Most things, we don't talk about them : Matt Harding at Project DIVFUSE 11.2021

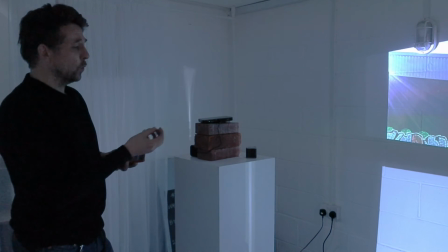285s
makes them become what they are now, or they just get lost or thrown away.
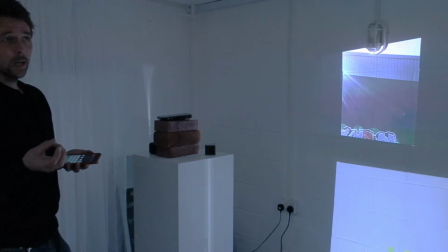294s
I suppose they're quite ephemeral in a way. They're made very quickly, and they're discarded quickly, or they're incorporated quite quickly.
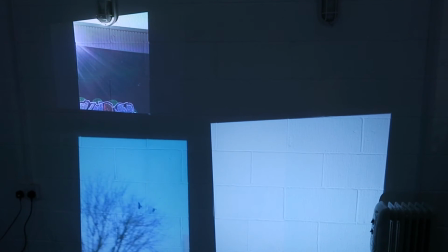303s
Together they have a language, whereas on their own,
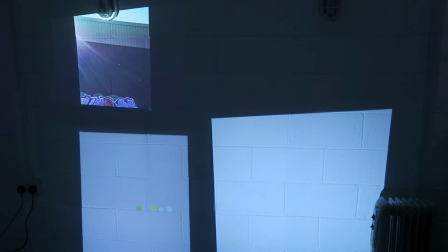308s
I think it's juxtaposed that they become to mean something else.
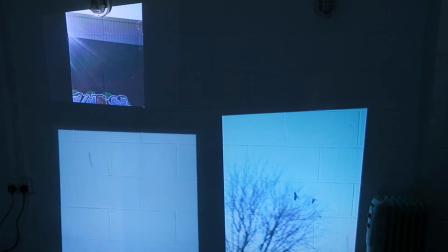316s
So there isn't, like I said before, there is, I feel like a musicality to it,
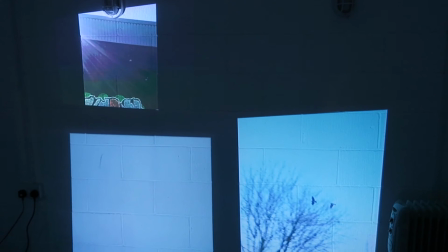322s
the phrasing and the gaps between the pieces and how they interplay.
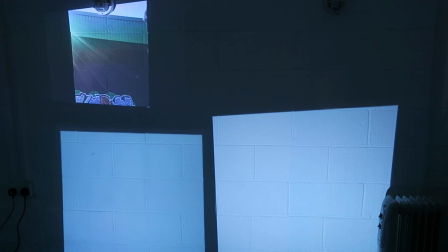328s
But it's just about
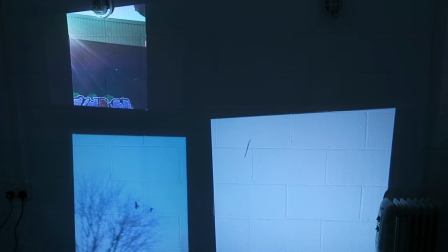332s
if you like imagine they're like words and you're just trying to construct a sentence that might have some kind of
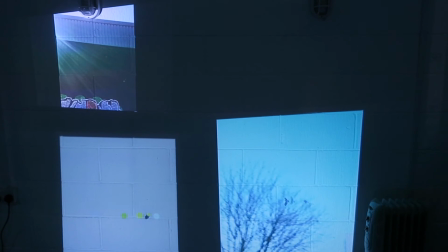341s
might convey might convey something in a more direct or abstract way.
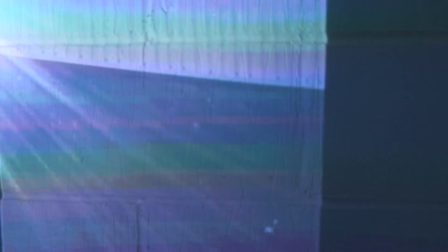352s
I like the phone as a tool to quickly collect things and then use them and then not use them.
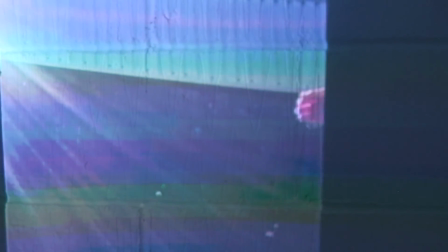363s
It feels very much just like everyday action for me.
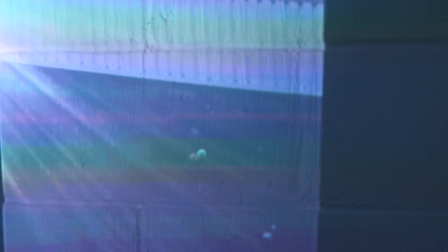369s
So there is something very throwaway,
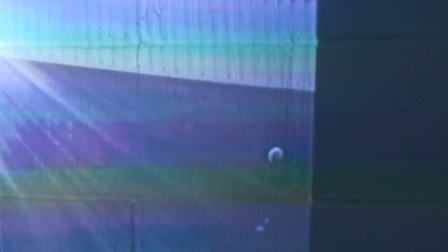375s
and I like this idea of constructing something bigger out of smaller moments that don't particularly have any meaning on their own.
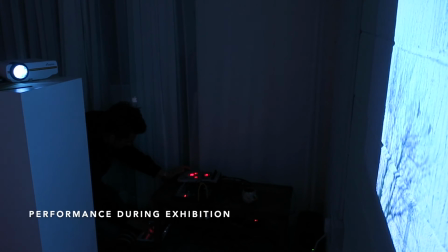Resistance.
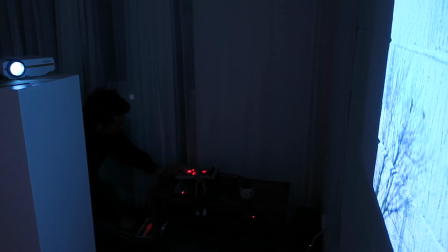400s Résistance. Resistance. Resistance. Persistence. Persistance.